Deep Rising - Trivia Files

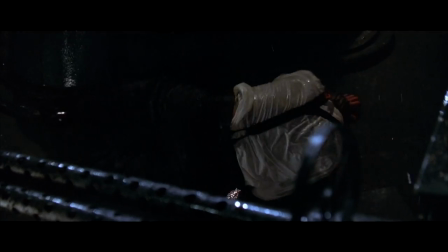All other cast members had wrapped days prior and Anthony Held was left on his own.
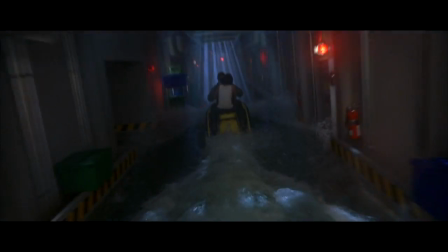The sequence with the jetski inside the cruise ship was achieved with a computer controlled pulley system.
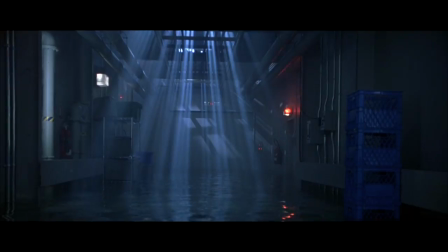A metal plate was pulled behind the jetski,
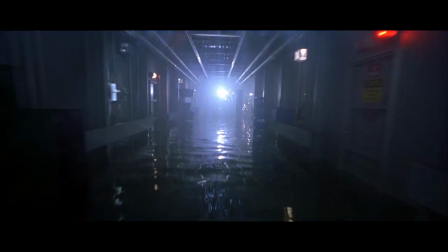the jetski pulled via another cable, then the camera rig in front of both,
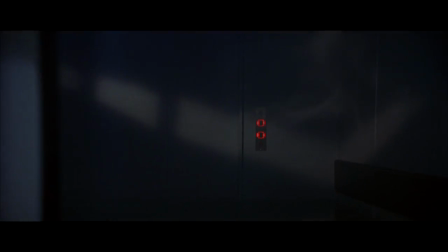all being pulled at the same time,
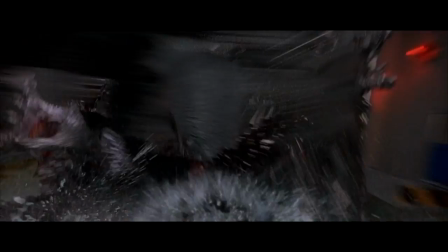to simulate the jetski powering through the corridors and to give some fluid simulation for the creature chasing them.
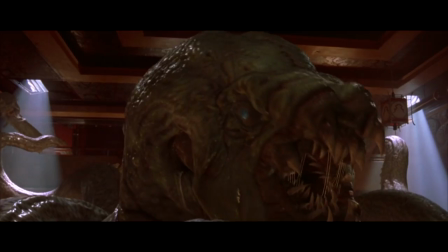The creature's name is Octolus.
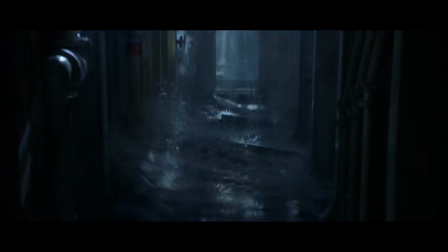Orcona had a few reservations about the corridor sequence.
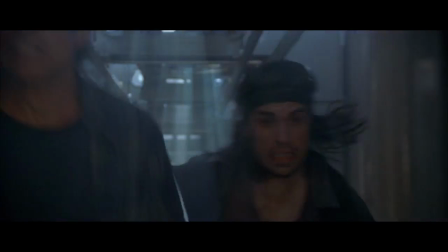There was some sort of hydraulic, you know, pump under those, running down the hallway with these metal slats on the floor. And I was right behind Crete. So every time my gym shoe would have gotten off that one slat, they pressed a button and it would fly up. It was really fun. so it really made you move because you know the nerves of what if it what if one of them you know flies up into your face before you even step on it and uh but yeah that was fun i mean that really helps you know the scene too because you're you're already hyped up as it is because it's a you're running away from the monster or whatever but uh that helps so much and i think there's even a shot of me looking back, it's a classic sort of Lou Costello sort of, whoa, you know, you know, so that was great.
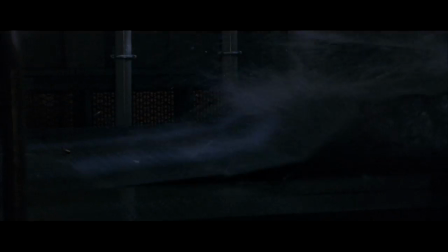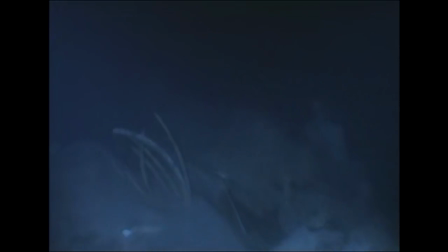The film had two taglines which can be seen in the original trailer.
Really
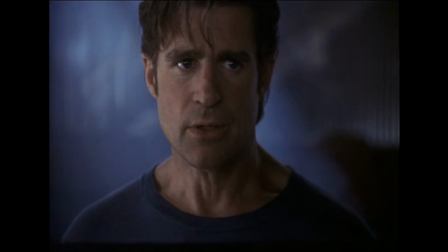bad feeling about this.
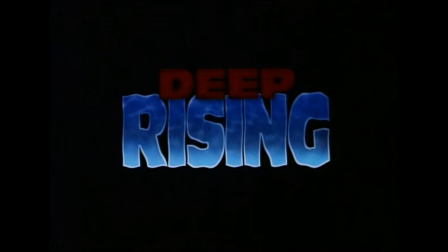Deep rising.
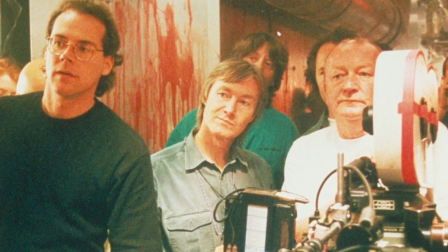Howard Atherton, the cinematographer, mentioned quite a few scenes missing from the film when he eventually seen it.
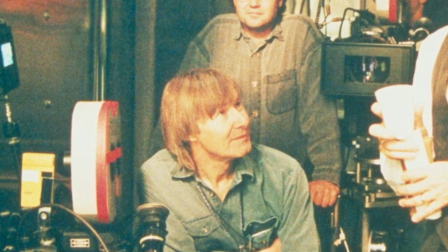Specifically, an opening sequence which he said was the first day of filming.
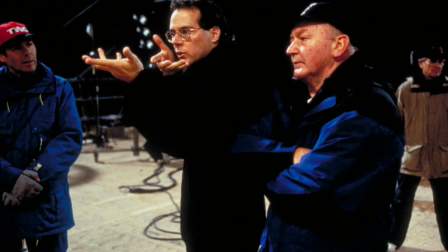He said that the sequence showed a boat captain explaining to a group of people how the monster could have possibly came to be.
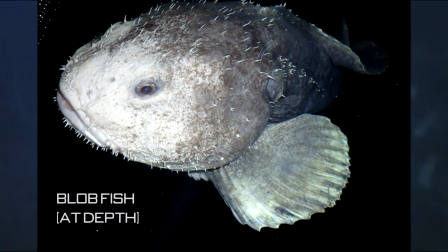He said that the creature had came from the depths and as it rose it became larger due to a drop in pressure.
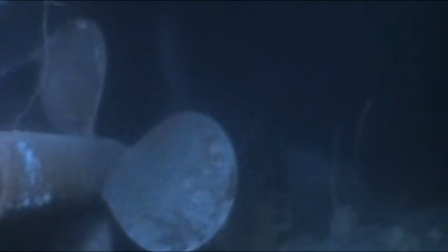He was surprised it was cut as it was a full day of shooting with wind and rain effects, a group of extras and a full crew.
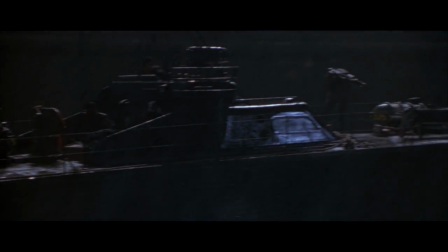The shots showing Finnegan's boat parked alongside the Argonautica
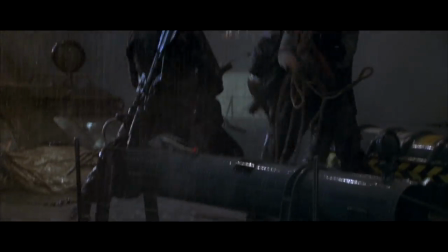were actually shot in Vancouver University's scientific research tank.
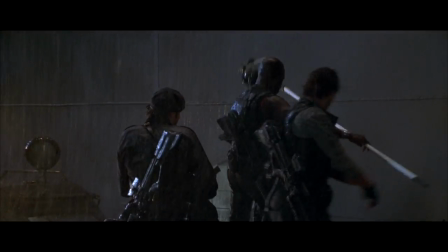The professor in charge of the tank was studying the effects of meltwater on different terrains.
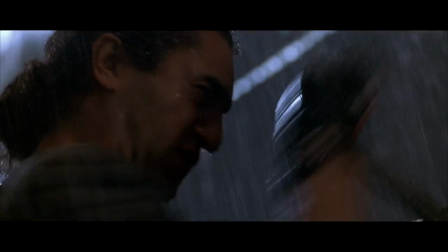He had also developed two specialised cranes that could recreate any waveform.
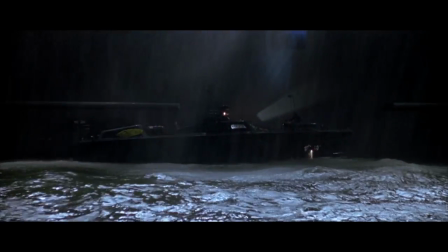When the team asked if they could borrow the tank, the professor set up the cranes to produce a perfect realistic choppy sea.
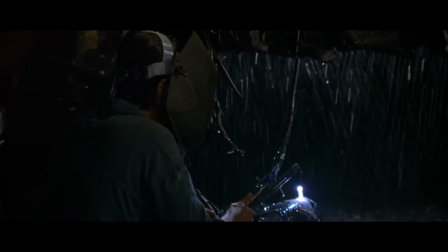After the rain machines were set up and the lightning added, it really sells the shot. And that's how you shoot films. You don't put yourself, you know, if you're going to shoot a volcano, you don't go down inside a volcano, you create it in a studio.
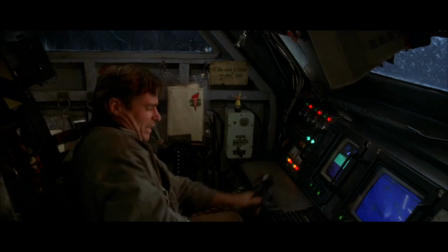Howard, who was always in the script meetings to plan the logistics of shots, had to pull up the producers on their bad ideas quite a few times.